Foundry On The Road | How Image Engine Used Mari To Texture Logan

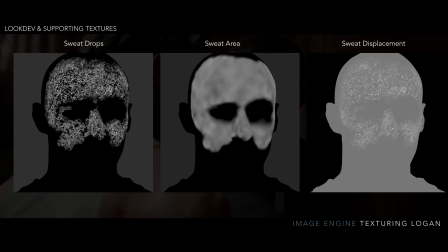[12:27]
And so it created a mask for the individual drops versus the area because we wanted that extra sheen, and then like a true sweat displacement.
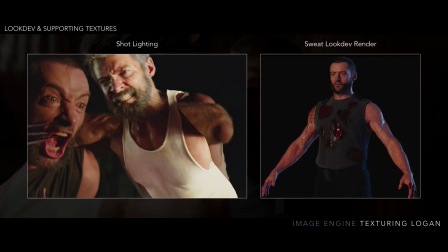[12:37]
Here you can see a look dev render and in the shot where the sweat just helped him fit right into that shot.
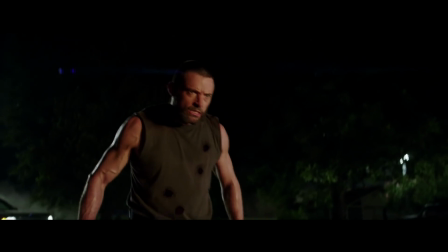[12:44]
And a quick breakdown of that.
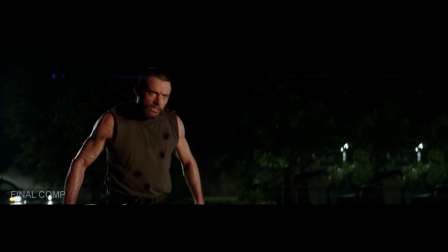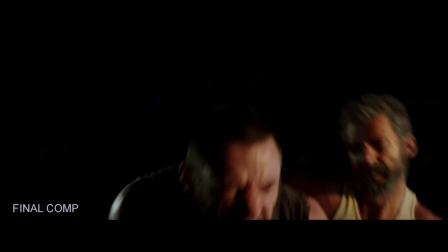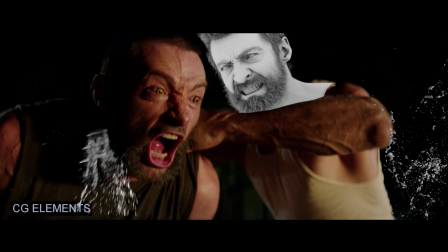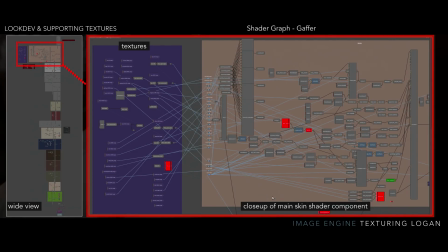[13:13]
So just to show you a little preview of the shader graph node, this is Gaffer, our image engine proprietary tool. On your left is the wide view that includes the hair, the clothing, everything.
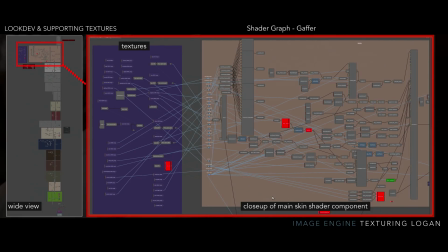[13:26]
And then I just blew up the skin shader, the main one that I'm talking about. So you can see where all the textures are going in and how crazy complicated that could get with all of those.
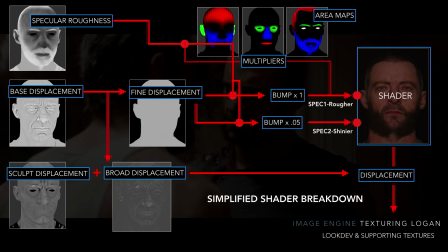[13:35]
But I broke it down into something very simple that you can understand a little bit. So you can see how the specular roughness goes with the multipliers of those area maps. And then all of that goes into spec and bump and displacement to create different areas on his face.
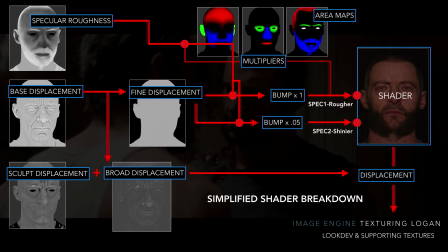[13:51]
So for instance, where he was a little bit more oily, the bump was a little bit less. That also contributed to how shiny the spec came out and so on and so forth. Using the fine displacement and the specular maps.
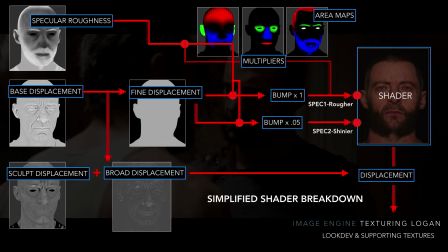[14:05]
And then the sculpt displacement is added to that broad displacement that we created to create the final look of the surface of the skin.
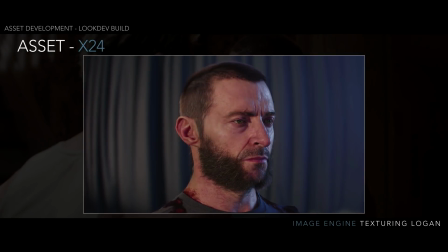[14:14]
Here's a great look dev render of X24.
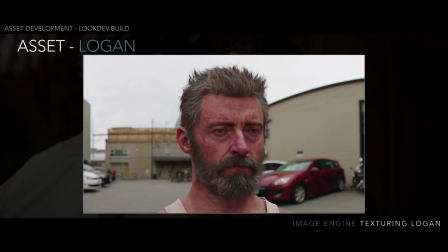[14:22]
And Logan.
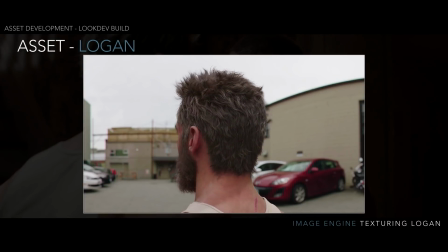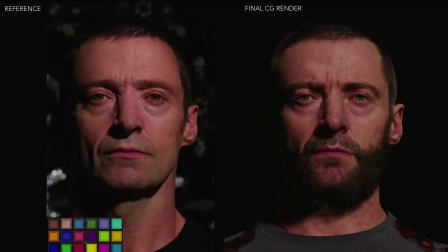[14:29]
And I'm showing this to go back to that light stage reference that we showed in the beginning,
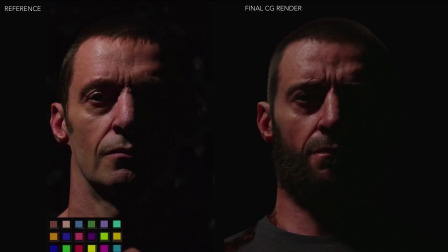[14:34]
just to give you an idea of how much we paid attention to every angle of spec and
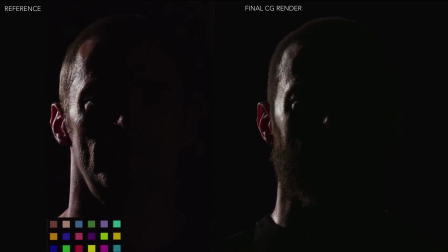[14:39]
subsurface on the characters to achieve the realism that we ended up with in the film. So the next big thing with Logan and X24 was character states. Throughout the film, they're getting clawed, they're getting shot, all of that fun stuff. So you can see how we didn't want to include this in the base.
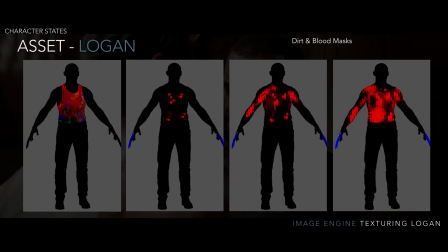[15:00]
So we created all these blood and dirt masks to create these states of the characters. And one great thing that I used Mari for this is that I could build them up, but still keep them separate so that I could always have that first state, and then he went on to a next state where he got shot again or bled a little bit more.
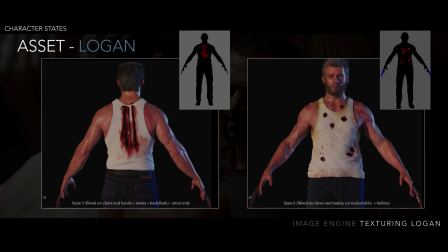[15:19]
And so I could preview that and then give that to that look dev artist, and he could build them up as well.
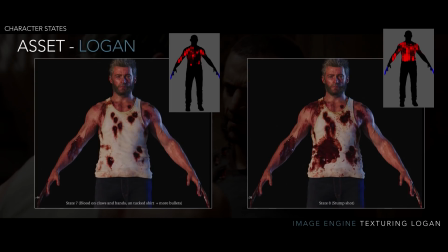[15:25]
And we can get these great just states with blood all the way up until the end. Spoiler alert, when he dies.
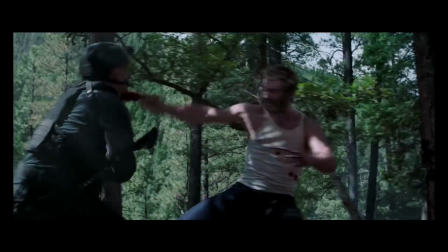[15:33]
And just a quick breakdown of how those blood masks work. This is called Logan's run in the film at the studio.
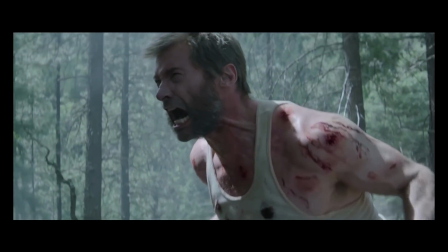[15:46]
And even this shot right here,
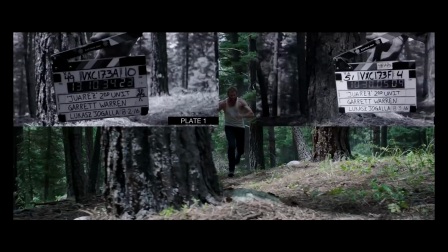[15:49]
one thing Mari let me do is I back projected that into the full CG character using the shot camera data and then just the plate,
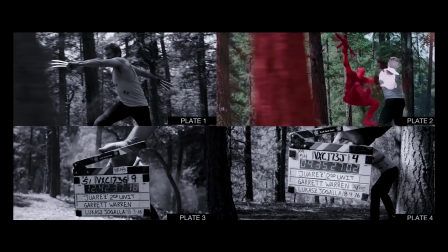[15:58]
and brought all of that information into Mari so that I could get the exact blood drips that were on the real Hugh
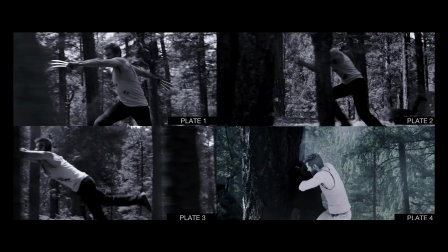[16:05]
Jackman to work on this on the CG Hugh Jackman. And Rounds, my VFX supervisor, was even like, "It looks like you projected the plate.
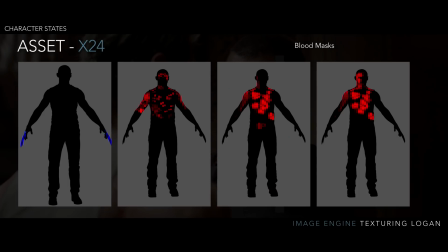[16:12]
How did you do that?" And it's like, well, that's exactly what I did. Same thing for X24.
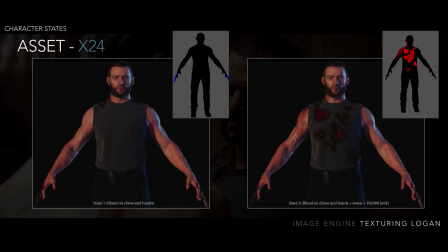[16:17]
Blood masks that we can just build up again, and I can preview them in Mari before I hand them off to my look dev artist to make sure they look nice. And that's it for that part.
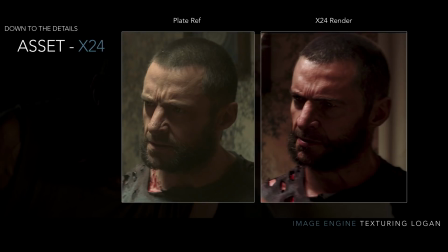[16:29]
The next bit I'm going to talk about is just a little show you how committed we were to making these characters look as realistic as possible.
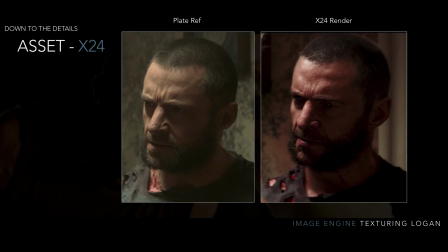[16:37]
For X24, there's a shot where he's walking down the stairs, revealing himself for the first time to Logan, and that was our pride and joy shot. So we sat there and studied the reference that we received over and over again.
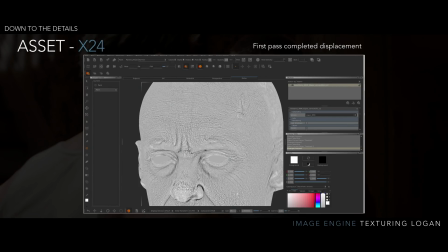[16:52]
So one of the first things we did, because X24 had a prosthetic nose, we didn't like the nose, so we replaced it with a real one because it was too fake for us. So we did that. We even added more forehead lumpiness because it was just a little too CG and smooth.
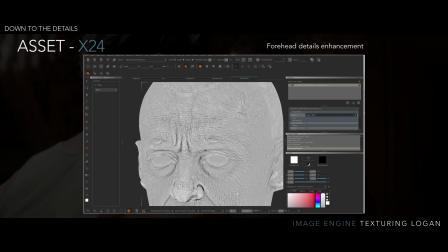[17:10]
And even as much as adding some really subtle wrinkles that you can see here. I'm sure Hugh Jackman would love that I made his wrinkles deeper, but...
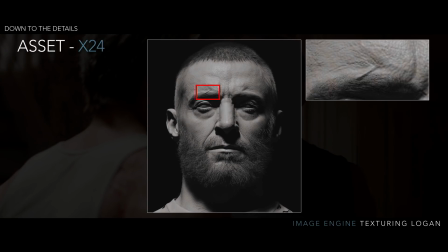[17:18]
And even going as far to add this little scar that Hugh Jackman has that didn't show up in our scan data because his eyebrow was in the way, so it didn't scan. And I think we redid that scar 3 or 4 times until we had it just right. And here's a quick breakdown of that shot.
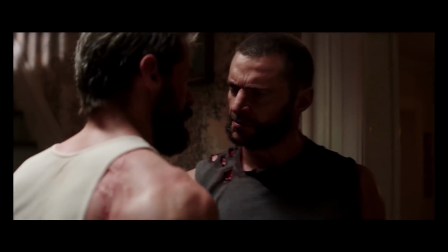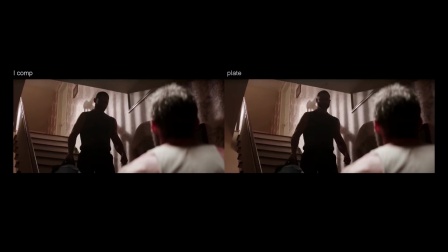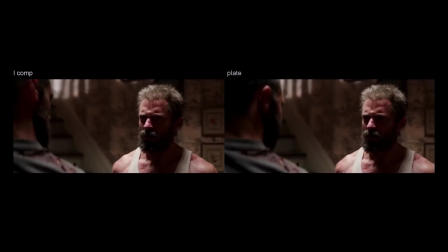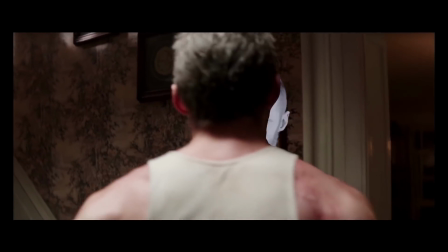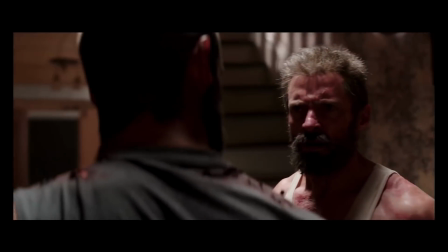[18:14]
That's it. Thank you for coming.